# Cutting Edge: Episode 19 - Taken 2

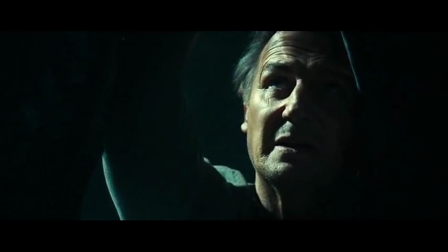Do what you want with me. Let her go. Don't play the hero with me.
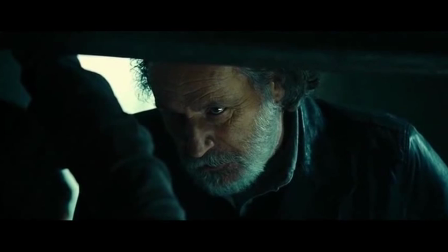The overall sadistic tone of the scene was too much for the BBFC, and Murad's dialogue about the length of time it will take Lenore to die was thus removed,
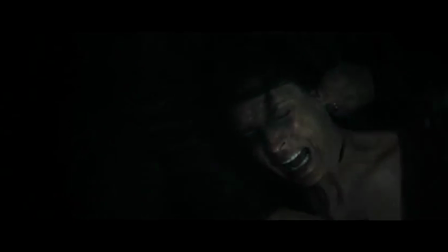along with footage of the slice made on Lenore's neck and the rather brief and undetailed sight of blood dripping from her wound.
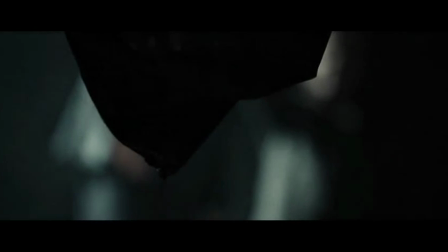Surprisingly, these events were not edited down for the PG-13 rating, but the 12A version may have played something like this.
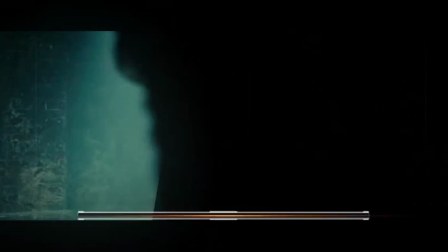Get it done!
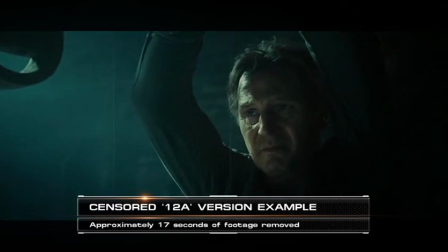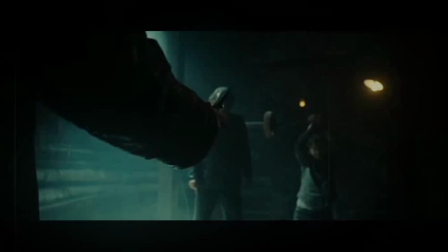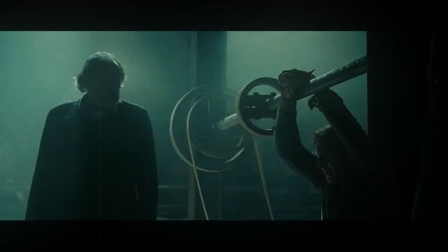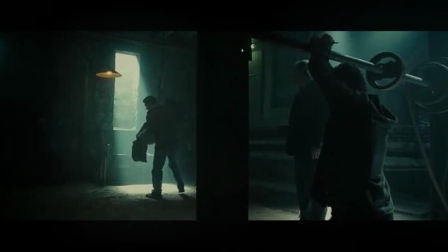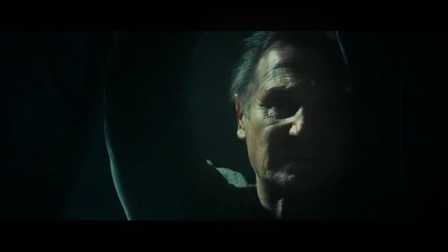She had nothing to do with this. Do what you want with me. Let her go.
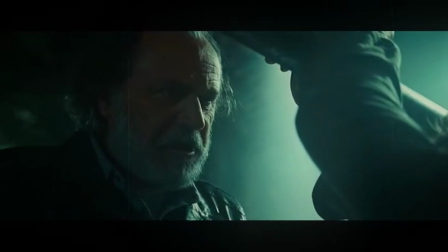Don't play the hero with me.
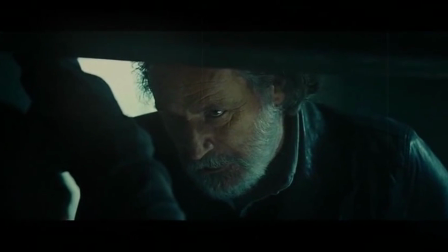The third and final scene altered received the heaviest cuts, and again centered around the nature of threatening behavior directed towards Lenore.
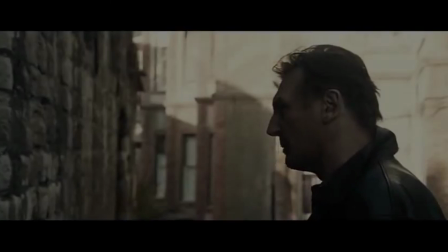In a series of shots that are intercut with Brian making an effort to come to her rescue, we see Lenore tied to a chair and her captor threatening her again with a pair of scissors,
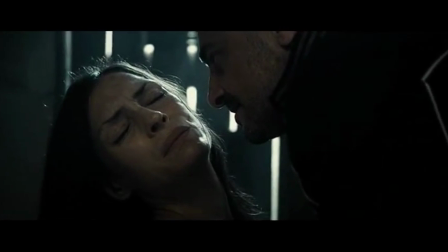drawing the blades across her face and body in a sadistic manner. Lenore is visibly traumatized throughout, and these scenes of threat, which arguably had some sexual undertones,
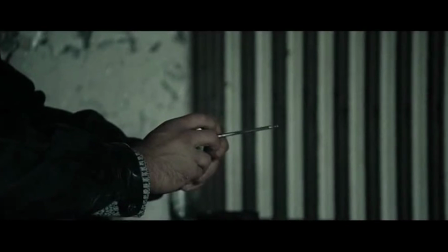were removed outright or edited down in order to lessen their impact in the 12A version.
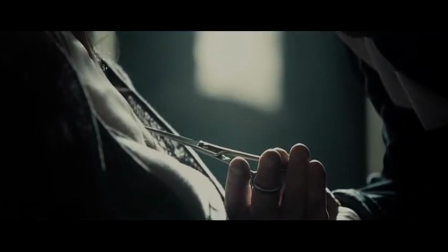Again, these scenes were not cut down for the PG-13 version and played as follows in the American version of the film.